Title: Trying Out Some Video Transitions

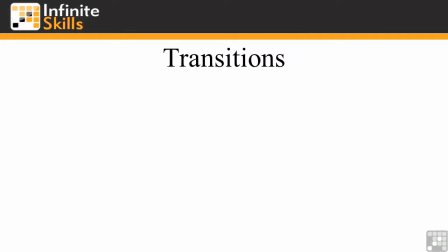[0:00]
In this chapter, I'm going to talk about transitions. Transitions are effects that take viewers from one clip to the next. There are all kinds of reasons to use transitions, and I'm going to run through those reasons here in this lesson. Then I'm going to explain some of the details about how to apply transitions and how to customize them in upcoming lessons.
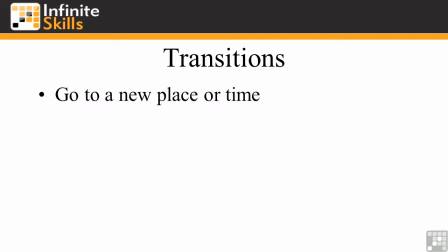[0:18]
Here are some reasons to use transitions. When you go to a new place or time, you can use a transition to send that message to your viewer. Basically saying, look, we're going to someplace different now, or this is going to be a different time. When you move between similar scenes, the viewers might not get that you've gone to a different scene, to a different clip.
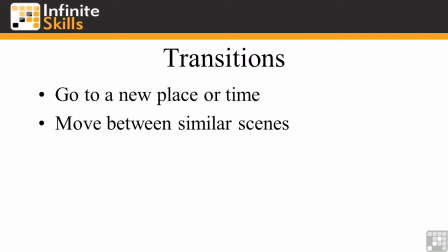[0:37]
So use the transition to let them know, look, this is a different scene, something different is going on here. Sometimes you might have an edit that will probably throw people off, a jarring edit, a scene change, a jump cut, like in the middle of an interview where you got two sound bites that look almost identical and you want to make sure that they don't sort of cause people to do a double
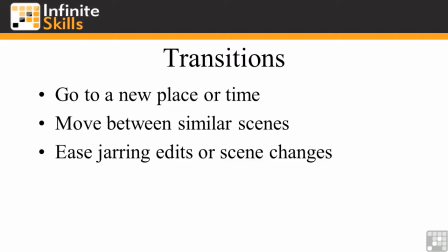[0:54]
take. So to deal with that, you apply a transition. There's a mantra in the editing world that if you can't solve it, dissolve it. Meaning if you've got this jump cut and it's just no way, you didn't have a cutaway, there's no way to fix it, you put a transition there to take care of that. Sometimes you use transitions to match on-screen action, just to kind of emphasize the on-screen action.
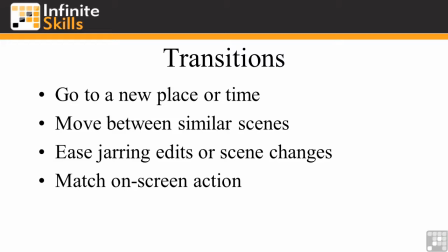[1:11]
You might have a car moving left or right across the screen, and you can have a transition that matches that action, like a wipe that also goes left or right. And then you might want to enhance the mood. Sometimes you've got these kind of quiet scenes where you got, let's say, tropical fish or flowers or autumn leaves, and you don't want to have cut edits.
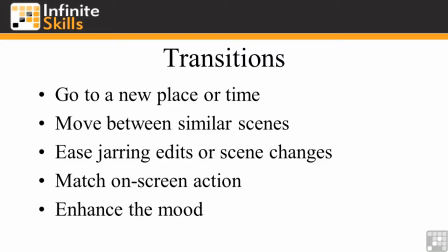[1:29]
You really want to gradually go from one scene to the next, so you use something like a cross dissolve to do that. There's one more reason to use transitions that I didn't put here, and that reason is to use transitions because you can. But you really shouldn't use transitions because you can use them. People tend to look at transitions and go, wow, this is really cool, look at all the great stuff we can do here, it'll be fun to do this.
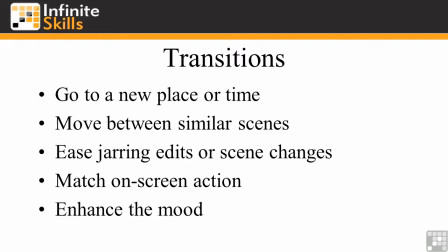[1:49]
And in fact, it's disruptive. You really don't want to disrupt the flow of your story with a transition just because you can throw a cool transition in there. You want to use them for a reason, and here are good reasons to use them. And the one bad reason to use them is because I can use a transition.
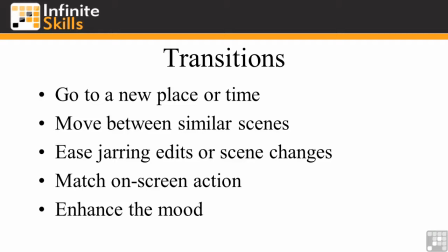[2:04]
So my one little message is use transitions with restraint. Let's take a look at these 5 circumstances and how transitions have been used to help them.
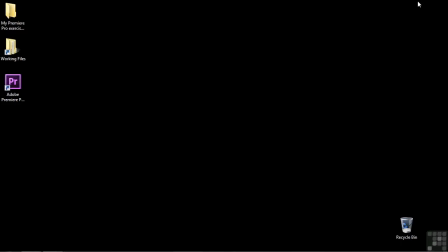[2:12]
I've created a project that is just a demonstration, but if you'd like to follow along, feel free.
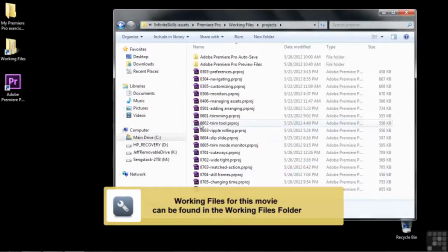[2:17]
Go to Working Files, Projects, and then open up 0801 Trying Transitions.
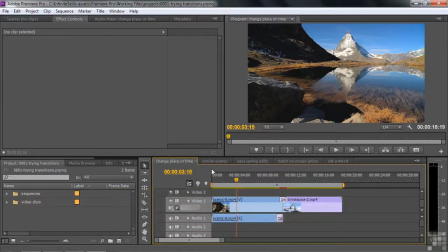[2:24]
So I've got 5 sequences here matching the 5 topics from that PowerPoint presentation. First one is we're changing a place or time. In this case, we're changing the time from autumn here to winter.
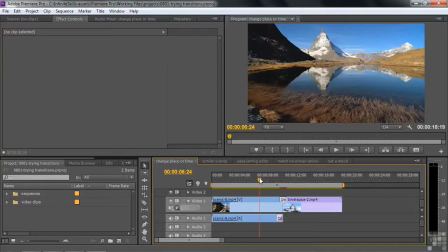[2:36]
So we want to tell folks that, look, we're changing some time here. We're going to a new time. So you do that by putting in a transition. In this case, it's a pretty obvious transition. Like so, opening up those doors there.
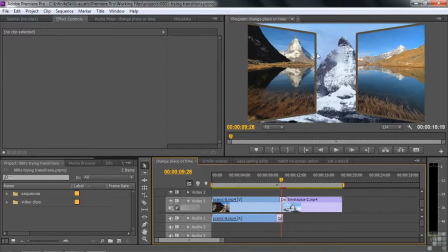[2:51]
And notice the color of the border there. The color of the border was lifted from this image. You can do that. You can put these borders around here and take colors that match the scene so they too aren't too jarring.
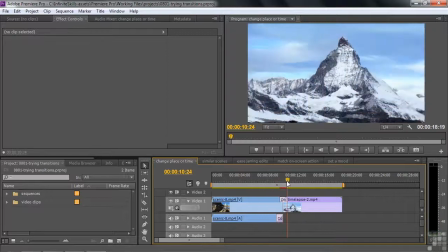[3:02]
There you go. That's pretty obvious that we're going to a new place and time, right? Let's go to the next one here.
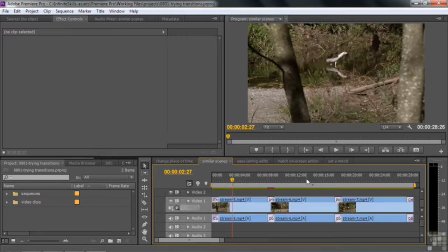[3:08]
Similar scenes. I got the shot of the stream here with that bird. Same stream, different bird.
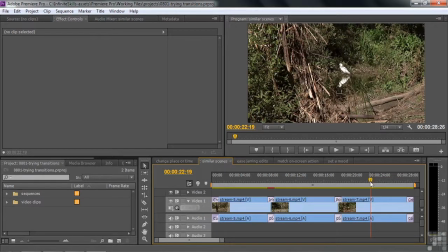[3:14]
Same stream, different bird. So I want to make sure people know we're showing them a different bird.
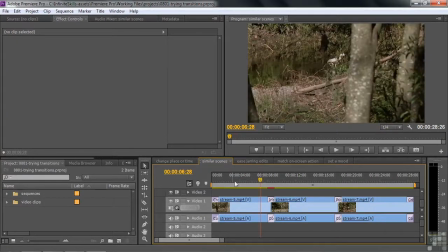[3:19]
And so one way to do that is with the transition. I start by using a cross dissolve because here we are at the stream.
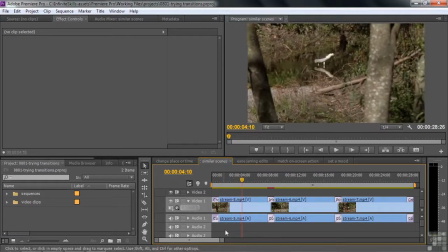[3:25]
It's kind of calm and peaceful, so a cross dissolve is a nice way to start the piece there. But I want to go to the next scene here and say, whoop, we're going to the next scene here, different bird.
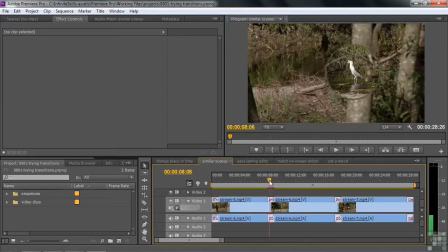[3:33]
Here we go. So I got this iris here, and the iris starts on that bird. You can move the iris wherever you want to and have it start.
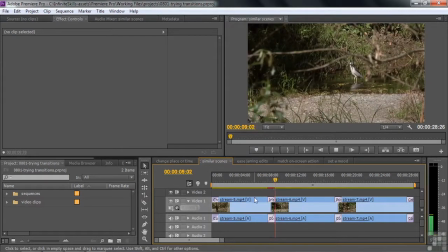[3:40]
So I have it start on that bird there. Pull out. Pretty obvious we're going to some different shot now. Over here, I'm going to make it pretty obvious that we're going to a different scene using a different technique called a push.
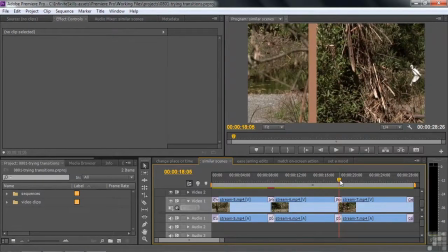[3:49]
Just kind of whoop, push that guy out of the way. Again, the border color was lifted from these scenes here.
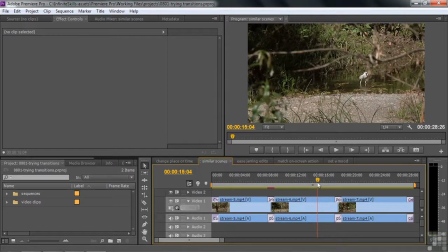[3:56]
So I'm using these transitions to say to the viewers, look, we're going to a different scene. It's a similar location, it's a similar bird, but it's in fact a different bird.
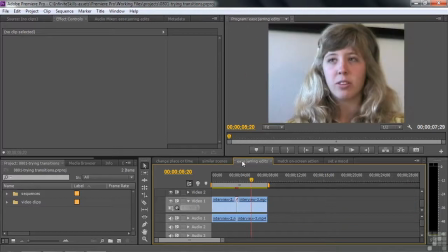[4:04]
Sometimes you need to ease jarring edits.